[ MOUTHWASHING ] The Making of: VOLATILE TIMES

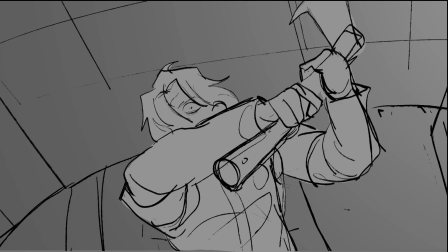735s
There's ways to get around this with things like camera tracking, but otherwise,
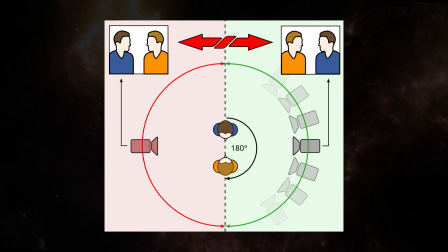740s
if you break it, you may end up confusing your audience on where characters are or where they're going.
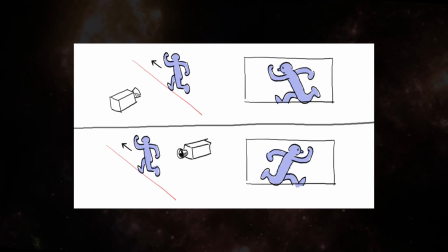745s
Now, let's look at a case where I say, well, confusion is actually what I want.
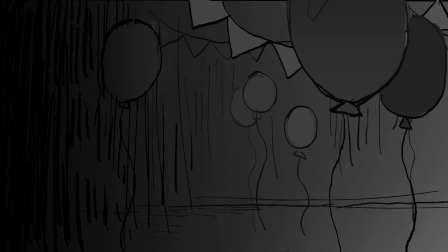750s
When it came to laying out the section with Jimmy's party, I already had this visual in my head of consecutive shots of the crew and time with the music.
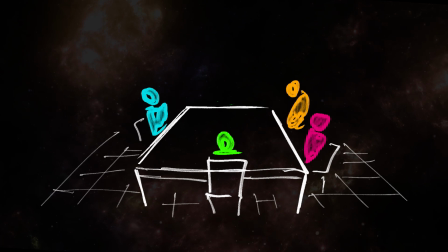759s
If I just made the camera pan around the table, it would have worked just fine. But I decided to push that sense of disorientation further.
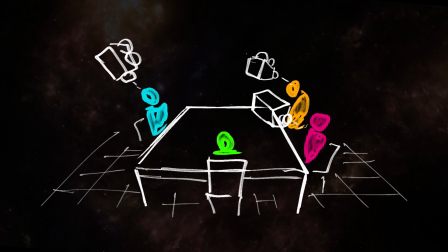767s
In the end, you see the cameras moving all over the place, making it harder to tell where they are in space.
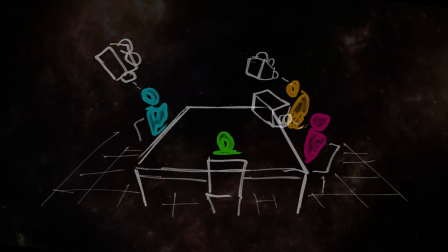773s
That's just really the way it is with art. There's guidelines that are indeed useful, especially when starting out,
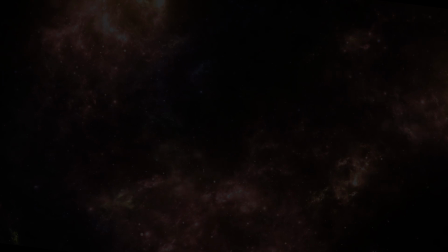780s
but breaking them with intent and tact can really give your work some extra depth. Phew, okay, sorry, that was a lot. But the hard part's over. Now on to cleaning up all of these rough sketches, which is also kind of hard for me.
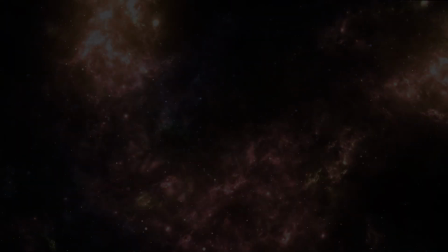801s
Full transparency, I am not the person to give advice about legible line work.
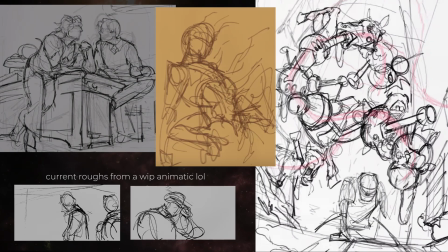806s
Anyone who's seen my speed paints knows the state of my sketches are just unconscionable.
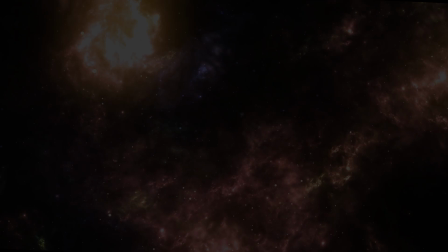812s
This is effectively the phase where I decipher what chicken scratch I left for myself and wrangle it into legibility,
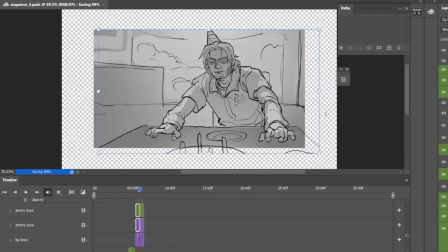818s
making sure to separate character and background lines so I can manipulate them individually.
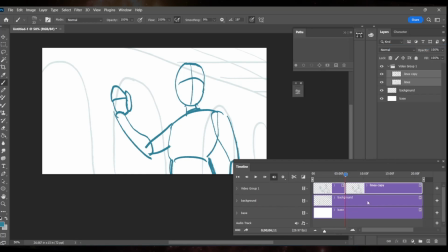823s
I also end up adding extra frames to expand on movements and sometimes add more nuance to expressions. The split at playhead tool is great for breaking up pre-existing sections for this purpose. After that, it's just playing things back over and over to work out kinks in the timing. Also, getting a little overzealous with certain sections.
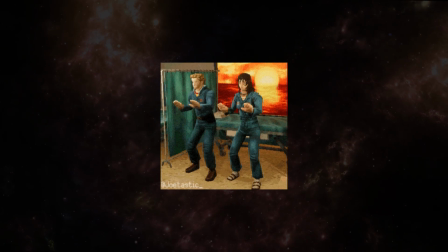848s
All right, at this point, I'm getting a good idea of what the animatic looks like. Now I have a decision to make regarding the level of polish.
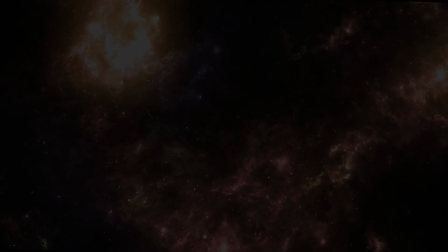855s
When it comes to animatics not intended for full animation like this one, I've seen them come in grayscale, limited palettes, or even full color.
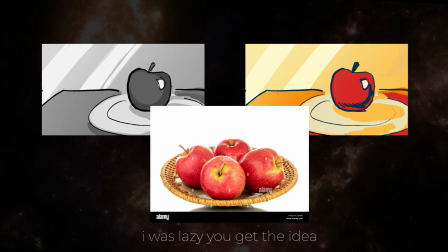863s
A limited palette was tempting, but I felt there was just too much going on for that to really work.
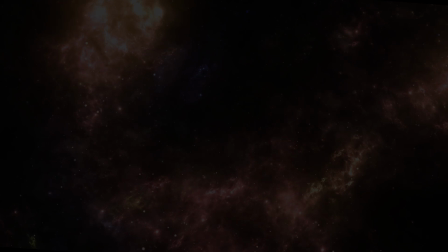869s
And to be frank, after drawing out 5 minutes of boards, I just didn't quite have the energy to go too crazy.
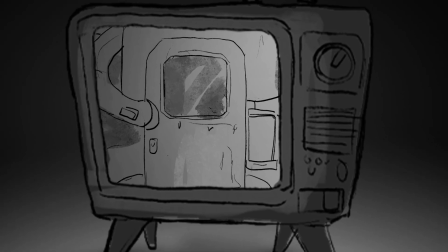875s
As you might have noticed, I went with grayscale.
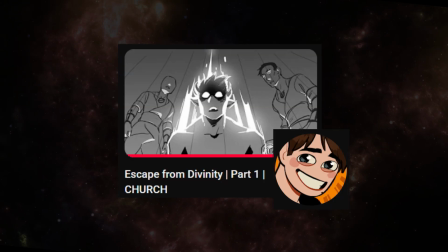878s
I'd like to mention the Escape from Divinity series by Toasty Glow as the main inspiration for my approach here.
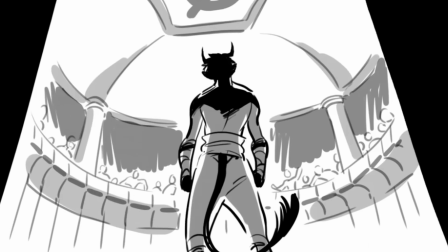885s
Like, look at this. Absolutely stunning.
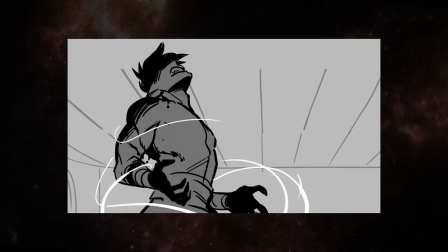888s
Overall, I liked how the flat tones and basic cell shading better separate characters from the background without sacrificing readability.
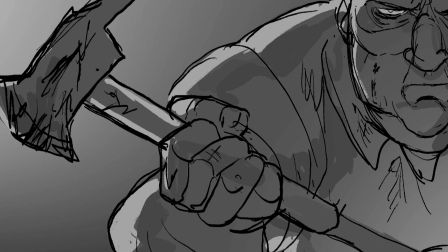895s
In addition, I could apply more complex lighting to denote moments of intensity. Simple gradients in the background did a lot of the heavy lifting too.
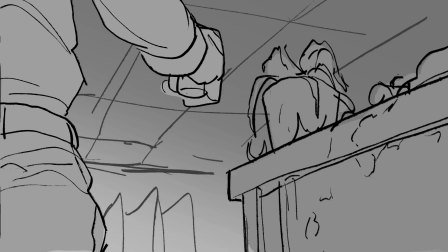903s
Along with those grid lines I mentioned earlier, they give a sense of depth by indicating light sources,
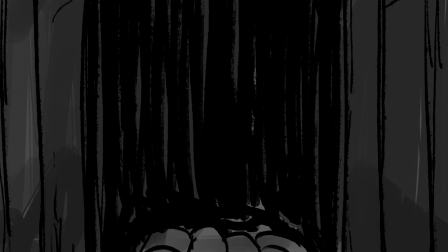909s
the progression of things back into space, and just added an extra sense of finish overall.
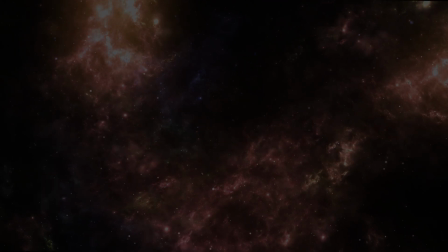918s
With that taken care of, now we're entering compositing territory. This is where video editing software starts to shine, in my case, Adobe After Effects.
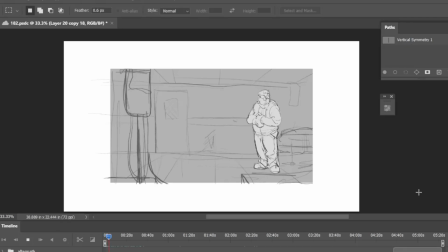927s
Now, I didn't mention this earlier just for the sake of keeping the flow of the video,
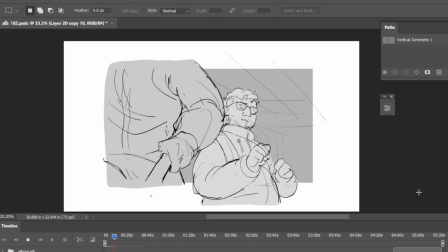931s
but one habit I've gotten into is extending the canvas outside the 1920 by 1080 dimensions.
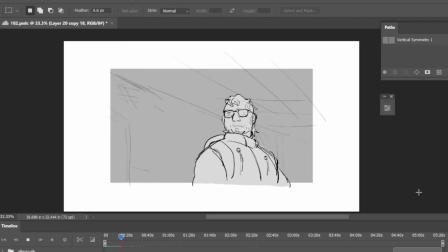938s
I keep a rectangle layer on to still keep a visual on how things will generally be placed in the video.
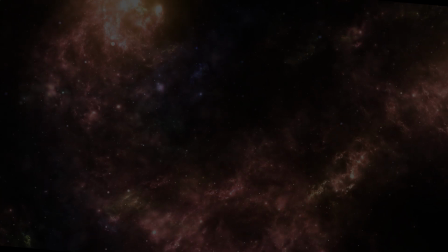944s
Storyboard Pro just does this on its own because it's nice, unlike someone.
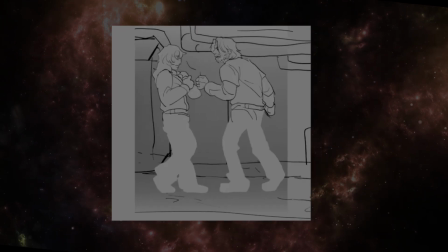950s
But otherwise, this gives me room for camera moves without needing to go back and fill in any gaps.
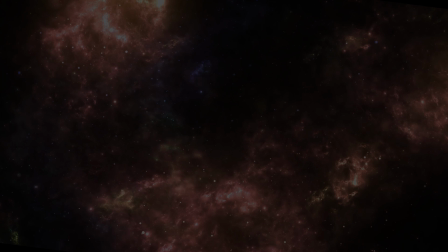956s
Camera moves are an incredibly versatile tool. They can guide the viewer's focus, reveal story details, magnify whatever kind of tone you're setting up.
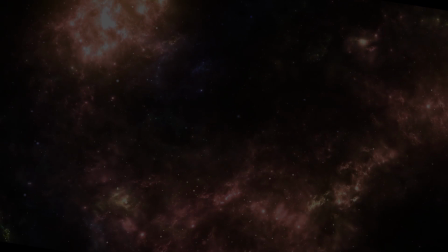965s
Admittedly, I'm still building proficiency in them myself, but one thing I always try and keep in mind is the why of including one.
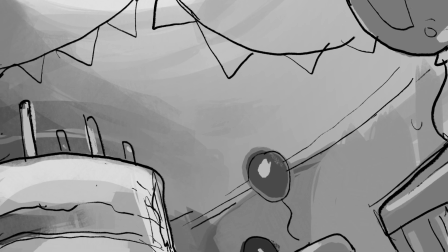973s
Is it to introduce the viewer to an environment in a dynamic way? Is it to follow a character's movement or attention?
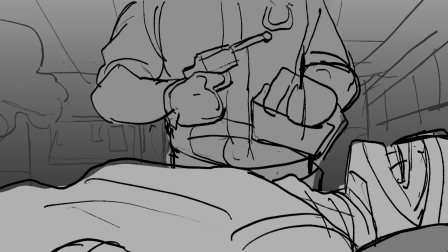981s
Sometimes what's needed is to just keep the camera still. Moving the camera can help smooth out transitions between scenes too. Take this sequence here.
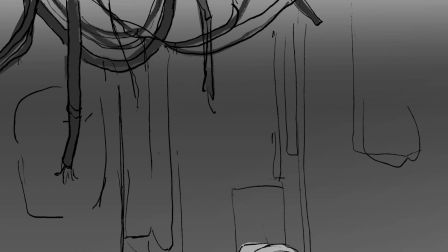990s
If I started on Daisuke and followed his gaze up to the wires, it'd be more of a jarring transition to the consequent shot of Jimmy being a piece of shit.
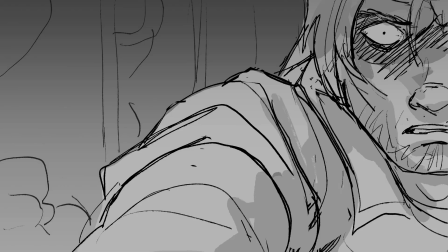999s
It could still work, but here I wanted that extra moment where Jimmy's presence kind of creeps in as a handoff screen, giving more of a sense of dread.
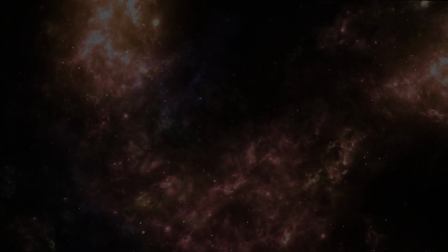1008s
One last thing I wanted to talk about in this section is parallaxing.
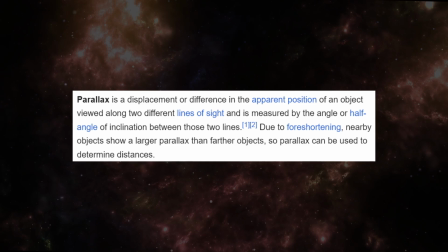1012s
The precise definition of this is a bit technical, so I'll also supply an example.
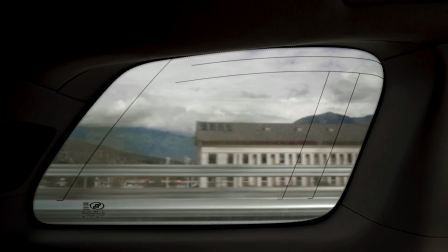1018s
You're in a moving vehicle, and the objects nearest to you seem to be flying by while things in the far distance move at a crawl.
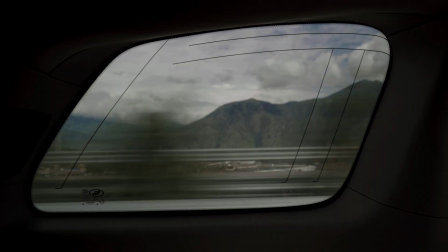1025s
That's the parallax effect. It can really help make even simple camera moves more dynamic,
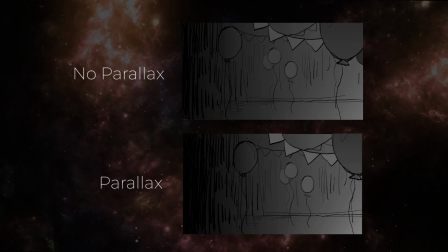1031s
looking less like you're showing a static image and instead displaying something moving through space.
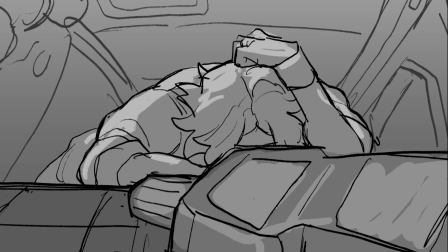1036s
For this, let's look at another scene with Daisuke. He's the star of this section, good for him.
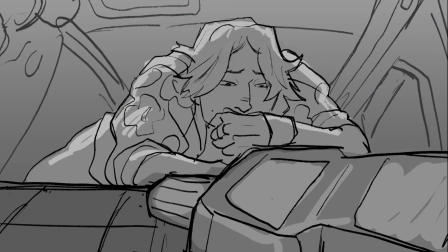1041s
Now, this is a bit different as he stays in the same position in the midground, but it's a similar principle.
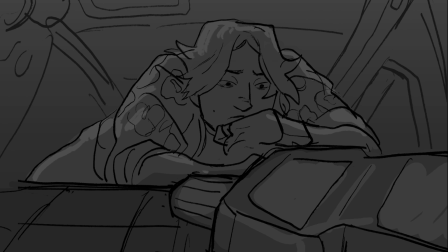1048s
Foreground moves quickly, the background moves slower, and in this case, their opposite directions give the impression that the room is spinning around him.
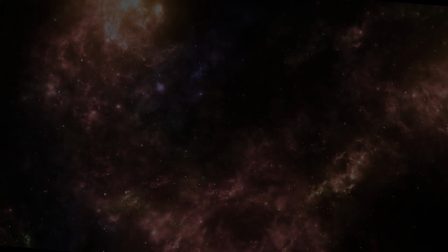1056s
This is why it's good to make a habit of separating not just the character from the background, but different pieces of the background from each other as well. Once you have your camera moves down, you're effectively at the finish line.
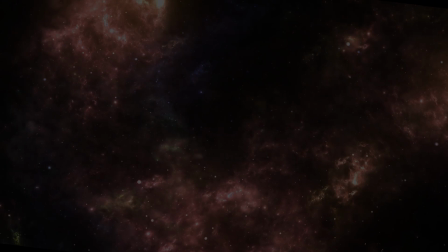1068s
Anything extra depends on the project and the capabilities of whatever editing program you're using.
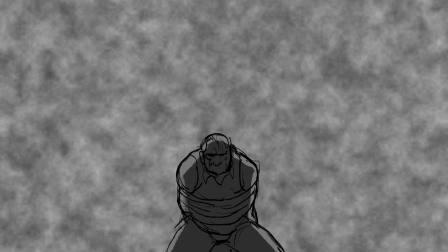1074s
In my case, it was mostly just getting some static and glitch effects in there to add a bit of extra flair.
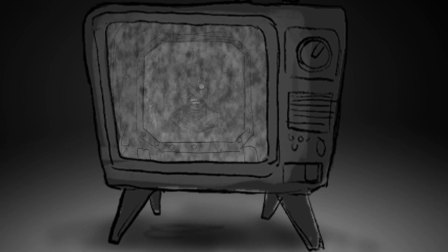1082s
So, I think that's about it. If you've made it this far, thank you so much for watching.
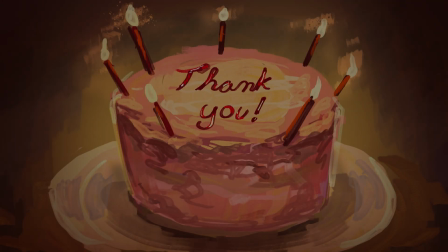1088s
I hope it helped you out in some way. The reception to Volatile Times has continued to blow me away even months later.
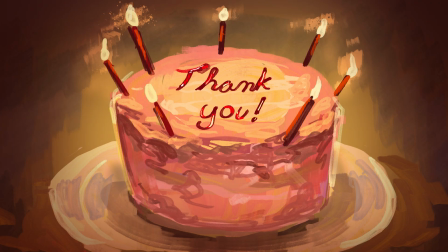1095s
I still get these incredibly kind comments that make me smile to read. In all honesty, I really struggled with a sense of stagnation this year with my art and just life. So it means a lot that I was able to finish this project and share it with you guys.
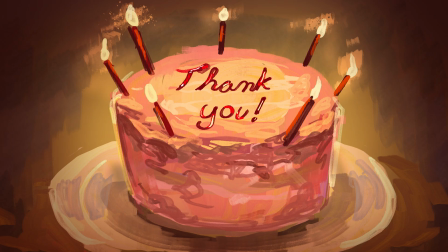1112s
If you have any other questions about the animatic or what I talked about in this video, just let me know in the comments and I'll answer best I can.
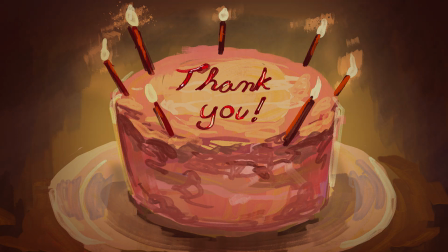1121s
Thanks again and have a good one.